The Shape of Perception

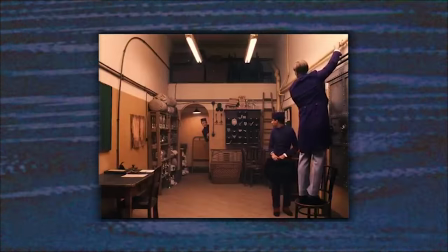(16:43)
Half of the Grand Budapest Hotel is in 4x3, but the film's native aspect ratio is much wider,
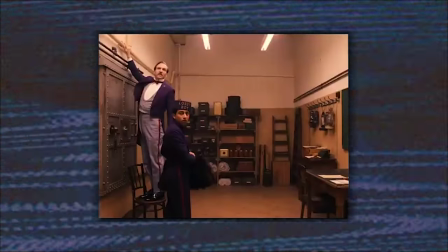(16:49)
so attempting to watch it on a thematically appropriate display results in this.
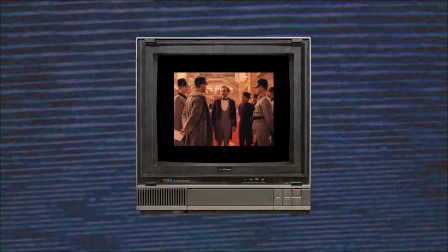(16:57)
Any film with combined aspect ratios will have this issue to some extent.
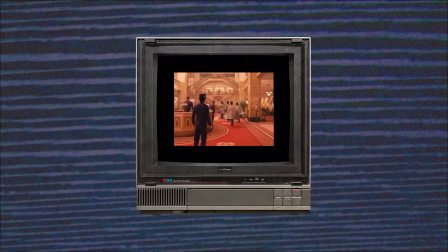(17:03)
Acknowledging the boundary is meant to be creative and meta, but practically speaking, it only serves to date the film further,
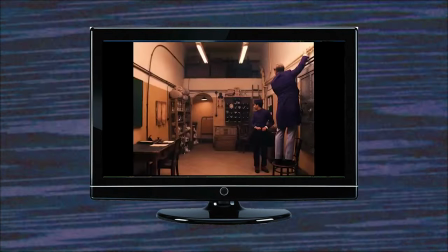(17:12)
making it only suited for one very particular type of display from one particular moment in time.
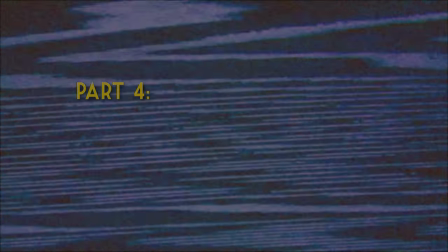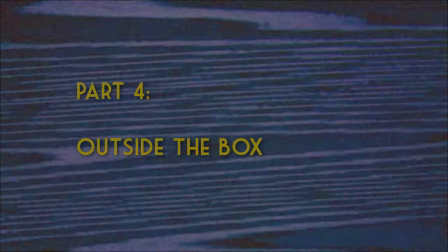(17:26)
For a while,
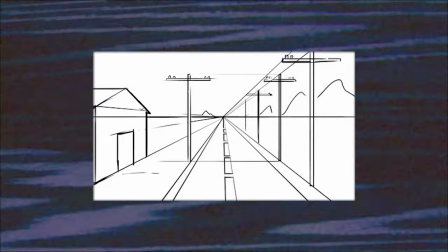(17:27)
all that film theory stuff about horizon lines and shot composition made sense.
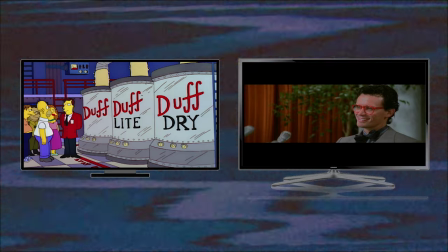(17:35)
Sure, physical technology results in cropping and black bars. There's no way to get around that.
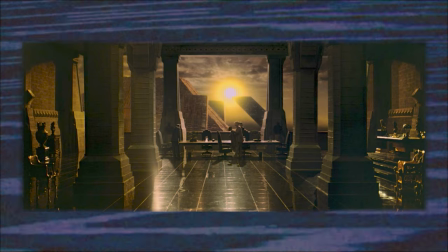(17:41)
But even so, there is artistic merit to widescreen. Infalible evidence that it is more beautiful, more practical, more useful.
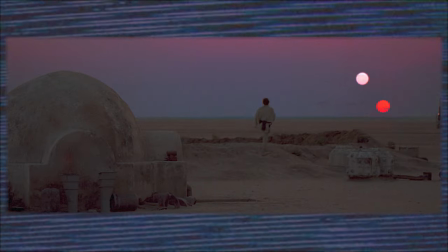(17:50)
The landscape rectangle seemed so justified in its existence.
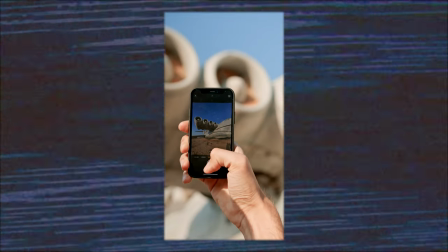(17:55)
But the smartphone has really thrown a monkey wrench in that explanation.
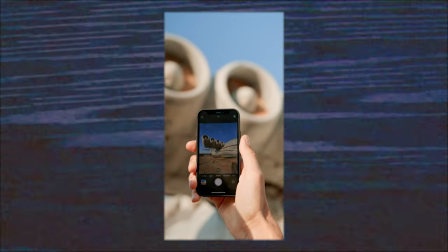(18:02)
There was a time when the option of holding a phone vertically to record a video was seen as amateurish,
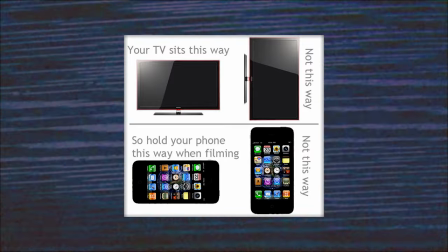(18:10)
an oversight or taboo. Despite the fact that this was more physically comfortable to do,
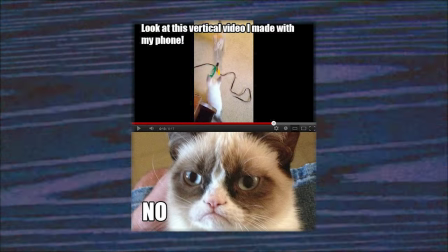(18:16)
culture had a loyalty to landscape video and met tall skinny frames with apprehension and anger.
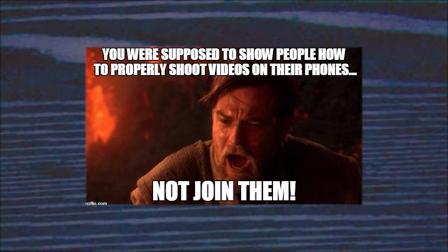(18:25)
But slowly, through familiarity, that loyalty has faded.
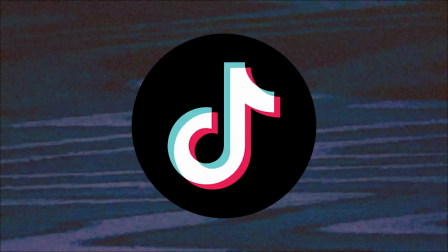(18:29)
Not only are there entire platforms dedicated to vertical video, but there are short films, animations, and games built around it.
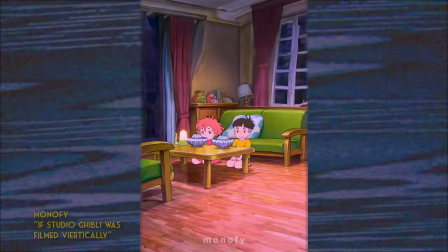(18:38)
As a proof of concept, some modern films are even being converted to portrait with AI.
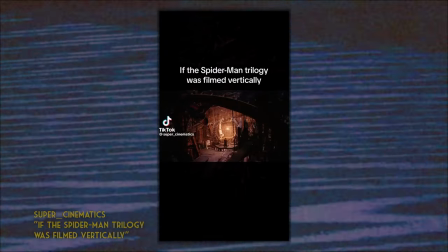(18:45)
It turns out there's some joy to be had here. Maybe it's comfort, maybe it's just the excitement of seeing more of the image,
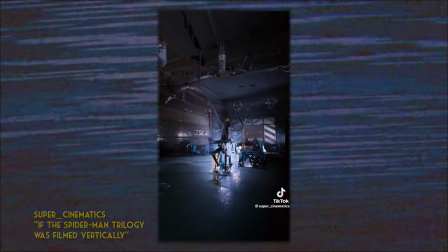(18:53)
but it's hard to deny that there's something quite beautiful about this.
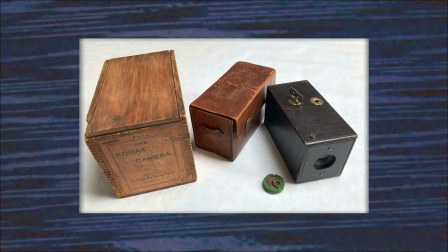(19:01)
When Kodak designed the first personal photo camera,
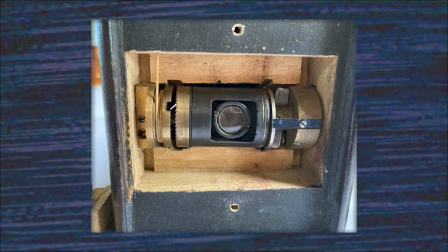(19:06)
they designed it to take perfectly round photos.
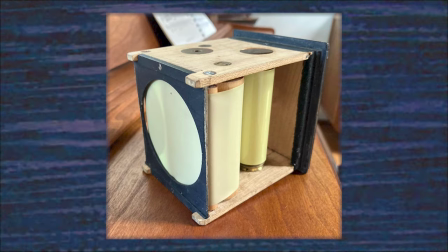(19:10)
Because unlike a rectangle, a perfect circle is impossible to misalign.
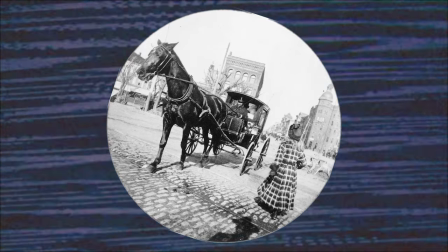(19:16)
Films could be developed and sent to the photographer, and if they were holding the camera the wrong way,
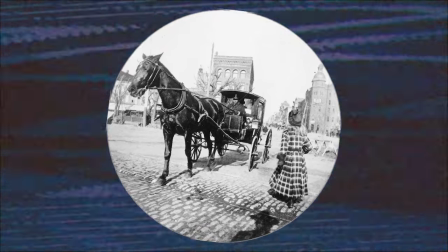(19:22)
they could just rotate it, and look at that, it's perfect.
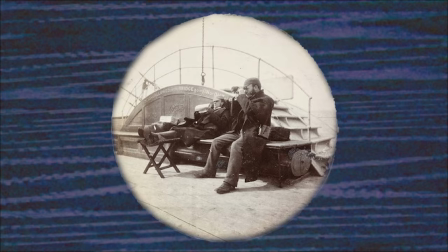(19:27)
Are these really any less beautiful because they're round?
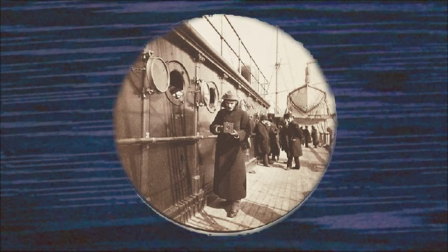(19:33)
At the end of the day, it just feels better to imagine the worlds inside our screens are unconfined.
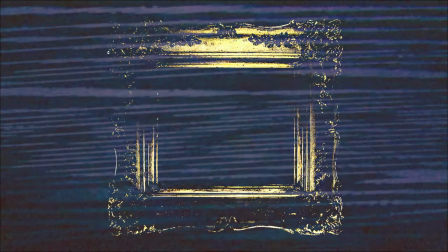(19:40)
The rectangle endures because it is invisible. It goes unquestioned by the human eye.
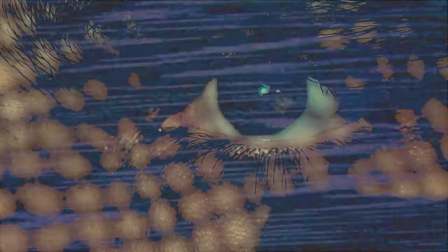(19:47)
But ultimately, that makes it a kind of prism, one that entraps nearly all of modern culture.
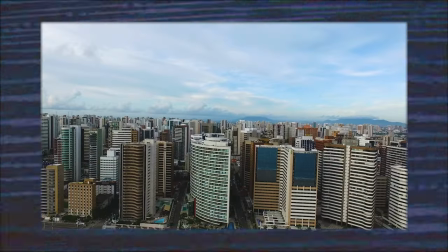(19:56)
As an exercise, look up the word city and you'll get this, the world as it is now, a sea of rectangular buildings.
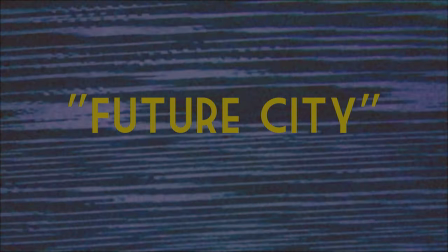(20:06)
Add the word future and you'll get things like this.
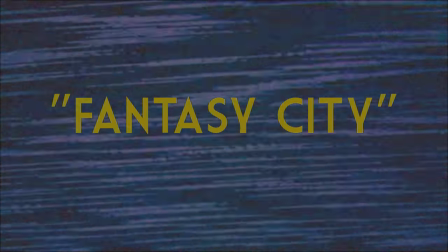(20:11)
Add the word fantasy and you'll get something like this.
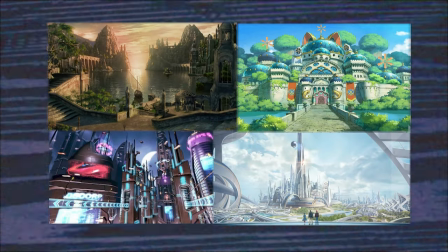(20:17)
All of the rectangles disappear, all of the ones the artists could remove, except that big one at the edges.
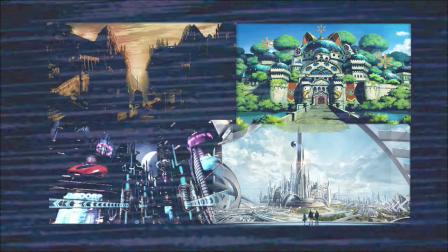(20:28)
It's as if there is a subconscious desire to escape.